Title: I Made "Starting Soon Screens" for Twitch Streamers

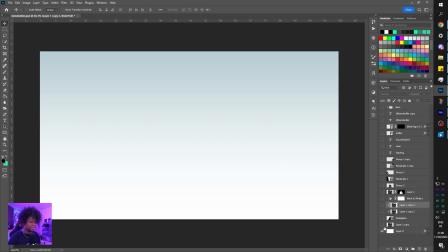745s
Background, I went with this gradient just because it kind of matches the sky behind here.
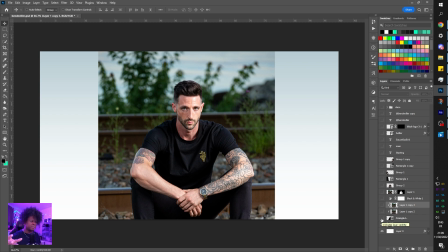750s
And then the next step was to add some shapes and cut him out basically of the background like this.
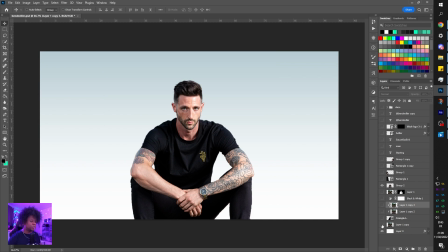755s
So if I turn this off, boom, and that's like one click with Photoshop.
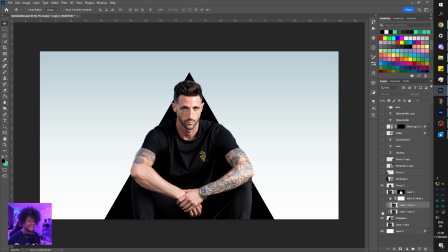759s
Added that triangle behind him, and then I actually ended up adding the same background within that triangle, right? Wanted to create like an coming out of the picture effect. But you're gonna see the colors that I chose weren't really matching with the background with the green. I really disliked the color green in photos, so boom, I had to make it black and white,
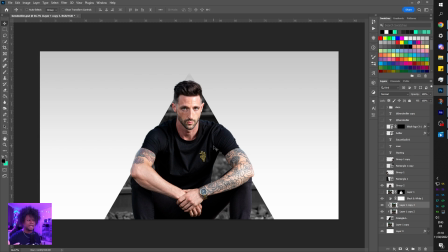778s
and I actually created a pretty good contrast, not like highlight and shadow, not just highlight and shadow contrast, but color contrast is something that is also important. It creates more emphasis on the only thing on screen that is in color, and that's Ben. Right, boom. You're not seeing it, but like I have a couple of layers there,
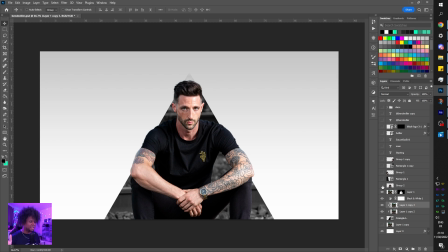795s
and I'm gonna show you why I decided to cut him out completely, and then why I have two layers of the background.
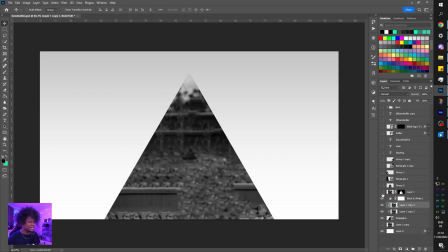801s
Actually, let me show you real quick. So I have this layer of the background, which doesn't have him at all.
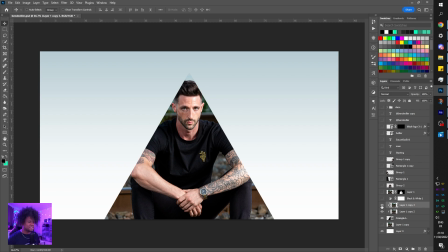806s
So I had to go ahead and basically fill this so that I can have a blank canvas, and you're gonna see why.
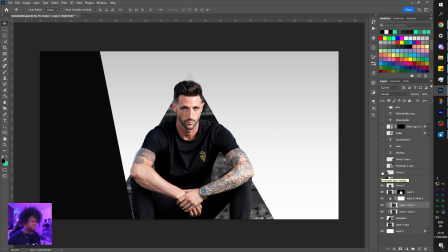811s
Boom. So I went with I wanted to go with some sort of a V shape. I put him on the left side, blurry. This is kind of like the easy button for graphic design. You take your subject, you make it blurry, you make it big, and you put it like 2% opacity.
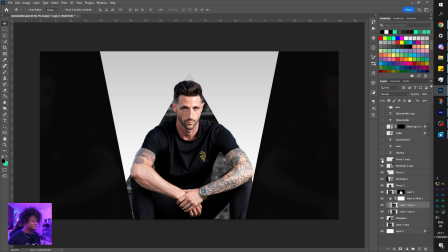826s
Boom, left side, right side, we do the same thing. And then for the text, very easy, very professional picture. Let's go with something classy. Let's go with something super simple, with a large tracking, basically a lot of space in between the letters, and boom, boom.
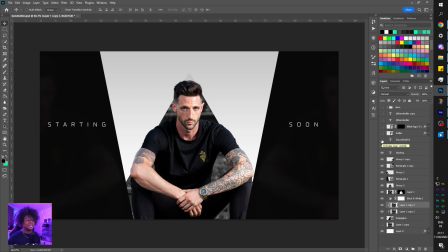841s
This looks like a perfume commercial. I put the actual Twitch name, which is saucegodink. And then it was time to put the social media. Again, TikTok was the most important one, so I put that one, and I saw that Twitter has also a couple thousand followers, so I put that one too, and nothing else.
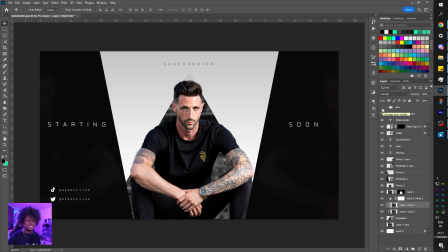860s
And then once I was there, I was like, okay, it's good, it's clean, but I want to make it animated, so it's probably gonna have more complicated stuff. Maybe I should add a couple of decoration. It's too clean. Let's put some fake glitch random rectangle shapes, right? We're still staying sharp, boom. And this is what I came up with.
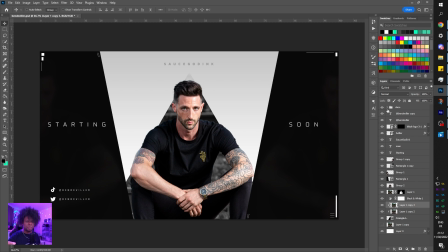880s
And this was literally made by adding a bunch of lines, creating a bunch of rectangular masks, and filling them in. Now I was there. I was pretty proud of this. Like, this looks really good, but how do I animate that?
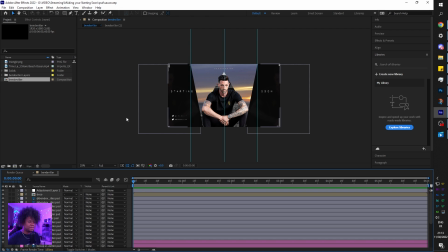893s
Let's find out. Now, as much as I like that gradient background, I knew that if I wanted to keep it simple, maybe the background was the only thing that should be moving in this. So I went ahead and I found some time-lapse footage of a sunset or a sunrise, one of those, probably sunrise.
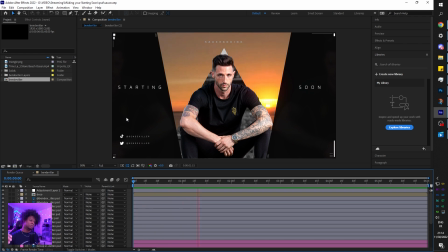908s
And I just placed it in the background. So this is what it looks like. And there's three things actually you should be on the lookout for. But first thing you'll notice is that it loops perfectly in itself. Right, it's gonna end and boom, you cannot see the transition, right? It's just the sun going up and down basically.
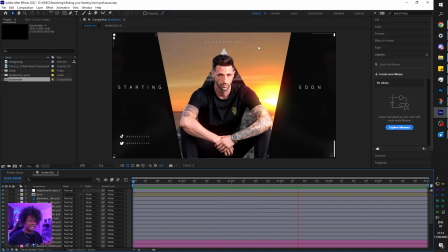926s
And then there's a little bit of film dust on it, and I think I like the idea since Ben here is an actual actor, so I think that actually fits.
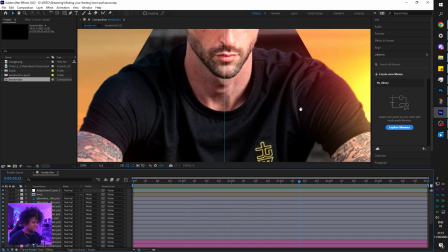935s
And then the other issue that I came with is here, because you can't just add a background and expect it to match.
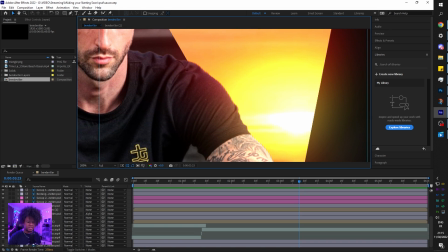942s
So what I had to do is actually add a custom glow. I don't know if I'm gonna find a layer.
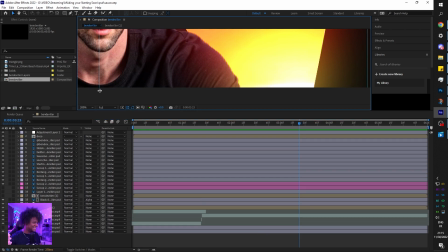947s
There's so many layers. I don't know if you guys realize just how many layers are in there.
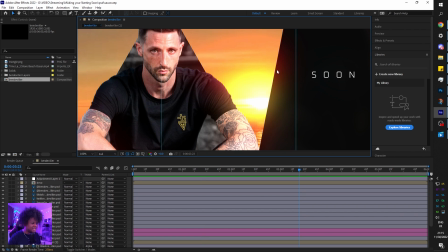952s
But basically I had to find a glow that basically affects everything. As you can see on the right side here, it's kind of like spilling out to really give that effect. Even on his face, oh, it's a top layer. If I turn this off, you can see the difference.
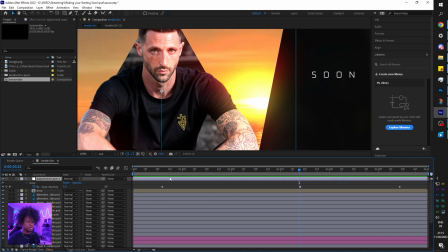967s
And this is actually animated to basically get the glow going once the sun is at its peak,
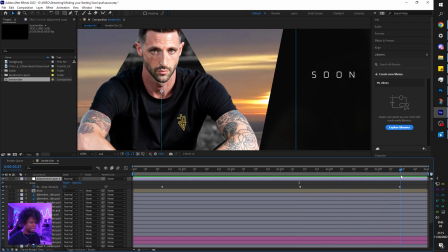974s
and then it will animate out basically, right? So even though there's still something bright here, it's not spilling out anymore.
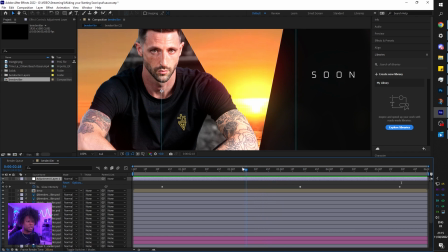982s
You can see on the face, we get more of that color, which fits pretty well.
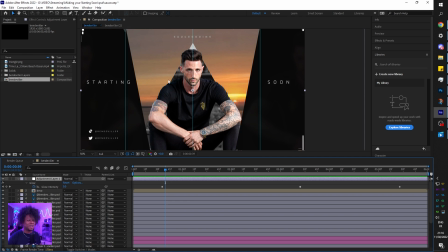988s
Like I prefer those warmer colors than the green that was in the background.
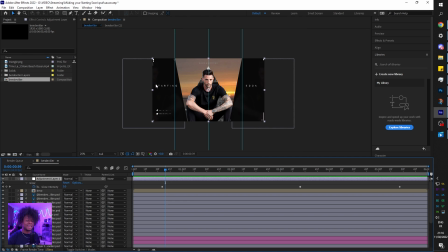993s
And that's pretty much it. Sunset, a glow.